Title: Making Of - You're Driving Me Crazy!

And what is going on, guys? Okay, first of all, I just want to thank every single one of you for helping us reach over 2 million views on the You're Driving Me Crazy episode in only a few weeks. That is absolutely insane. Thank you guys so much. So this episode did take a while to make, and because you guys seem to enjoy it, I thought I would make a quick behind the scenes video so you guys can see what actually goes into the making of an episode like this.
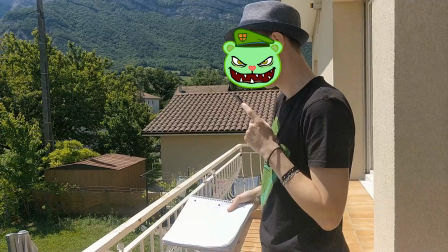0:22 So without further ado, let's get started.
J'ai une idée.
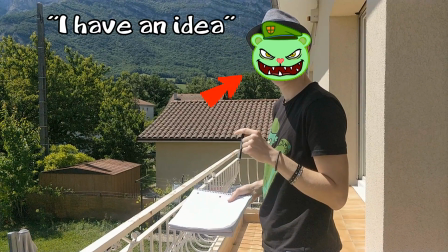0:27 This is Alois. He's the guy who comes up with all the crazy ideas.
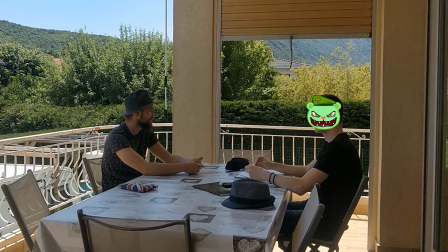0:31 The first thing we did is we got together for a big brainstorming session and just, threw ideas at each other and tried to figure out in which direction we were going to go. We finally settled on Lumpy taking his driving test with Flippy and wrote down every action and every joke that would take place.
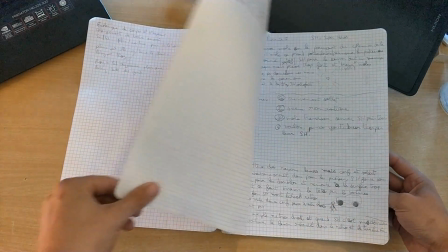0:46 And we ended up with this masterpiece. Gorgeous. Next step, storyboarding.
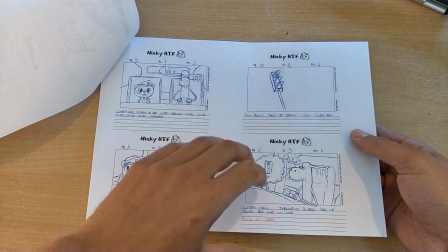0:51 A storyboard is a series of drawings that lay out the sequence of scenes in a film. It's used to visually describe every shot of the episode, so it's basically a comic strip.
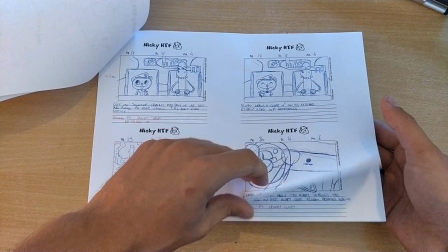0:59 To demonstrate, I'll play a scene from the episode synced with the storyboard.
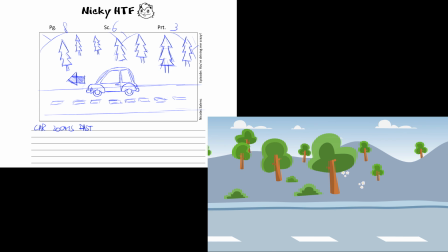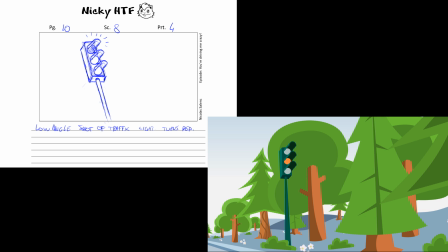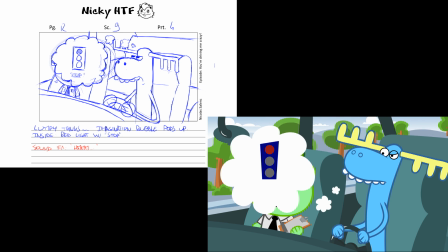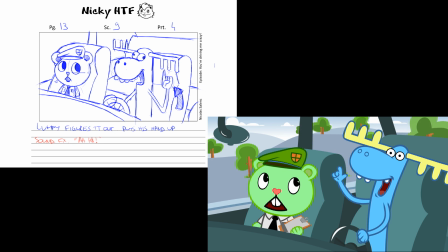1:20 Oh!
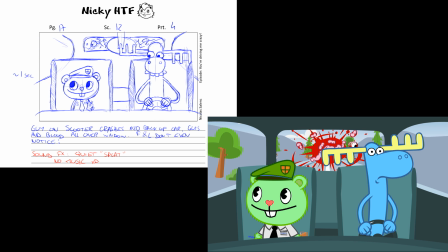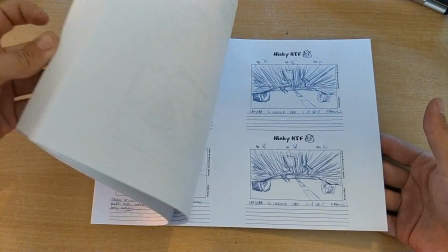1:28 And as you can see, at this point the episode is pretty much written, and it's ready to be animated.
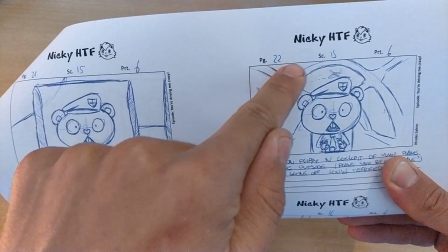1:33 Every shot is assigned to a number. This helps with file management and organization.
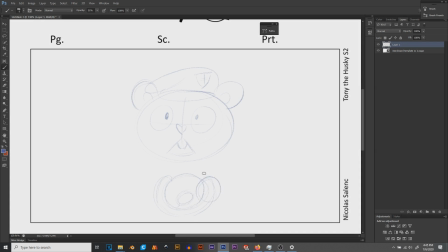1:38 Now, I actually spent way too much time drawing the storyboard. Since I animated the entire thing myself, simple stick figure sketches like these would have been more than enough,
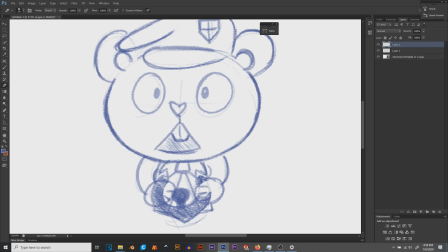1:48 since this particular style of animation doesn't directly rely on a storyboard or an animatic to set everything to the right scale and blah blah blah.
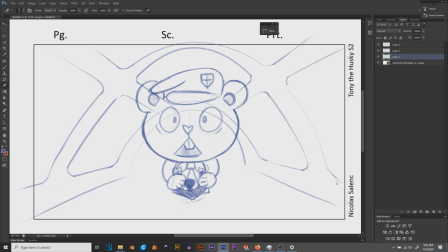1:54 But I just wanted to practice my drawing, and also potentially show it off for a behind the scenes video like this.
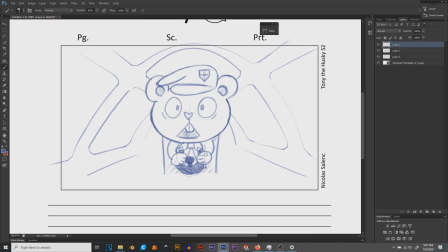1:59 The storyboard is the first thing I refer to before designing a background, building the shot, or animating the character.
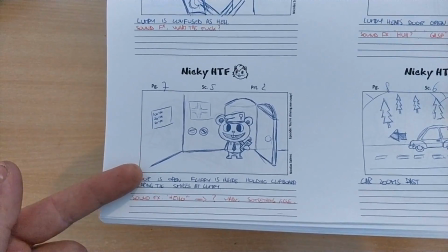2:06 For instance, here I can see that I need to design the interior of a driving school.
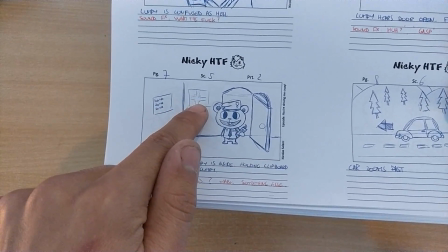2:10 I need to design it with an open door and elements on the wall indicating that it's a driving school, which leads us to the next part, background design.
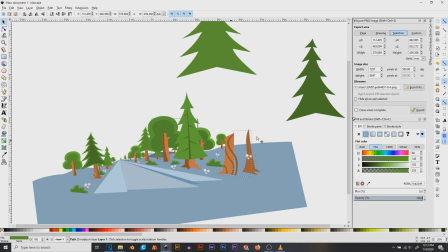2:17 For this particular episode, I designed all the backgrounds and assets in Inkscape.
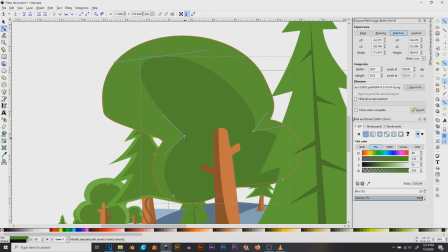2:22 Now, I'm not sponsored by any of the software I'll be talking about in this video, I just find that they work best for me.
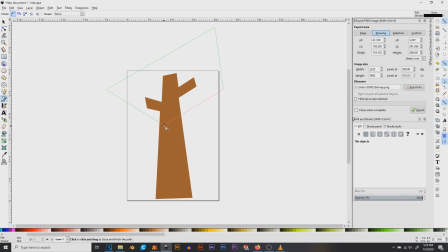2:27 Inkscape is a free vector-based drawing program.
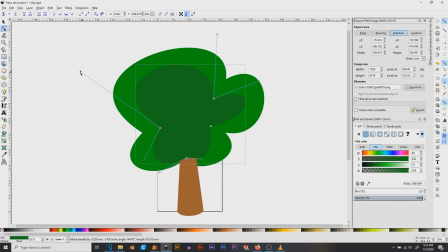2:30 And unlike Paint or Photoshop that are raster-based, Inkscape uses curves and geometry based off mathematical equations.
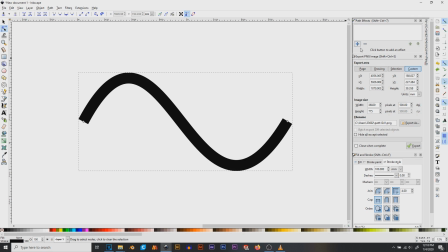2:37 Using the Bezier curve, for instance, it's extremely easy to create perfect curves and shapes without any line shake.
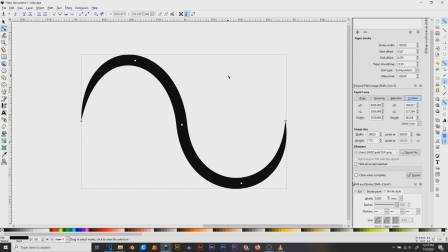2:43 There are no pixels, so you can zoom in as much as you want without any decrease in resolution. Also, a tablet isn't even needed.
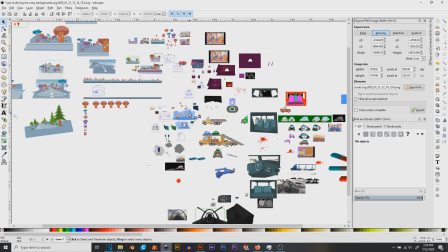2:49 Every background and every object used in the episode was designed right here. And as you can see, there is no 3D.
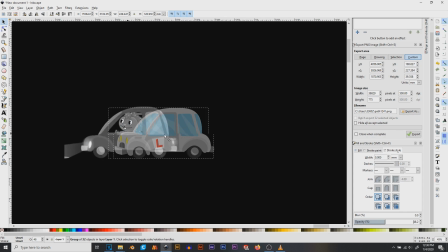2:55 It's just a bunch of shapes stacked on top of each other to give the illusion of perspective. Some of the assets were traced from the show, like this car for instance, to keep it true to the original cartoons,
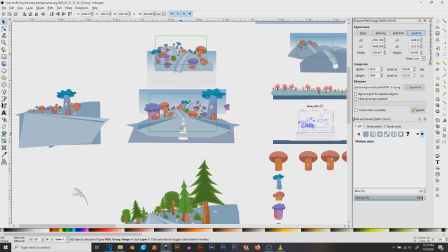3:04 but a good 99% of the backgrounds were designed by me, my cousin, and Nimmo, who also provided me with some pretty cool sound effects.
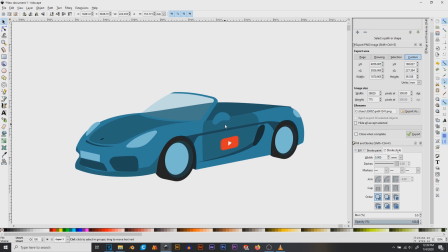3:11 Some other assets were traced from images I found online, like this fancy car or the spaghetti.
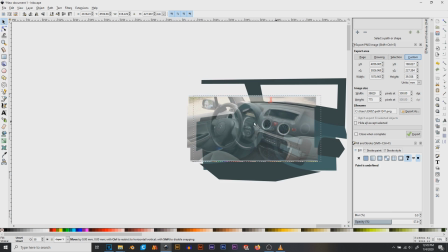3:16 It's always good to use references. Some of the pictures were taken by me, such as the inside of my car. I traced over that to create the inside of Flippy's driving car. Now, before we carry on with the video, I would just like to quickly talk about our sponsor, Yiihuu.
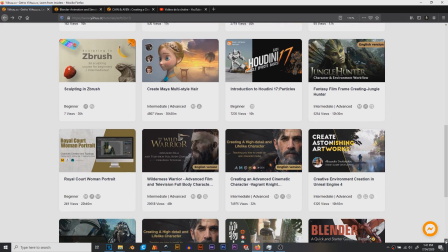3:28 Yiihuu is an online learning platform containing courses about all kinds of digital art, ranging from anything to 3D modeling in Blender to creating advanced scenery.
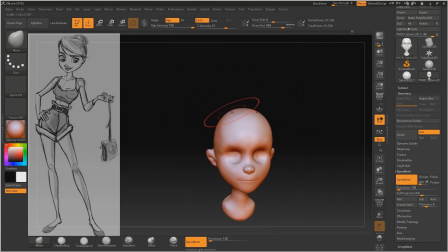3:37 Their courses will teach you everything you need to know in order to model, rig, texture, and animate,
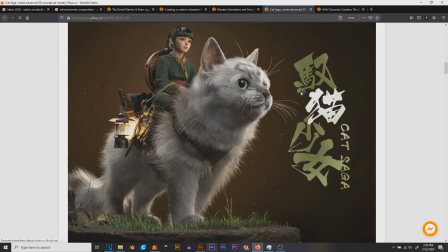3:42 for instance, this dwarf warrior, this photorealistic cat, or this cool female character.
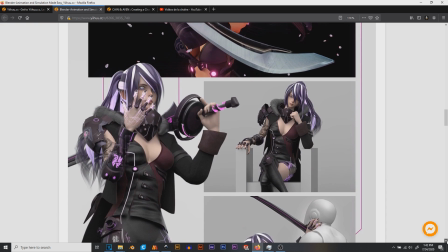3:46 This particular course only uses free software such as Blender to create a character for Unreal Engine 4.
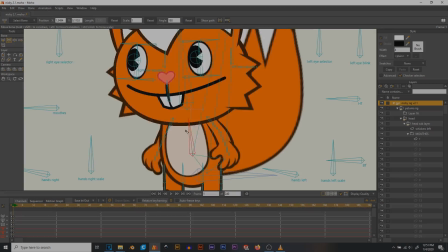3:52 Really cool stuff. For more info, check out the links in the video description. Once I had all the assets and backgrounds, it was time to rig the characters.
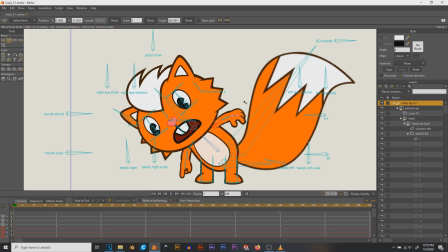4:00 Now, this was by far what took the most time to create. This is a puppet.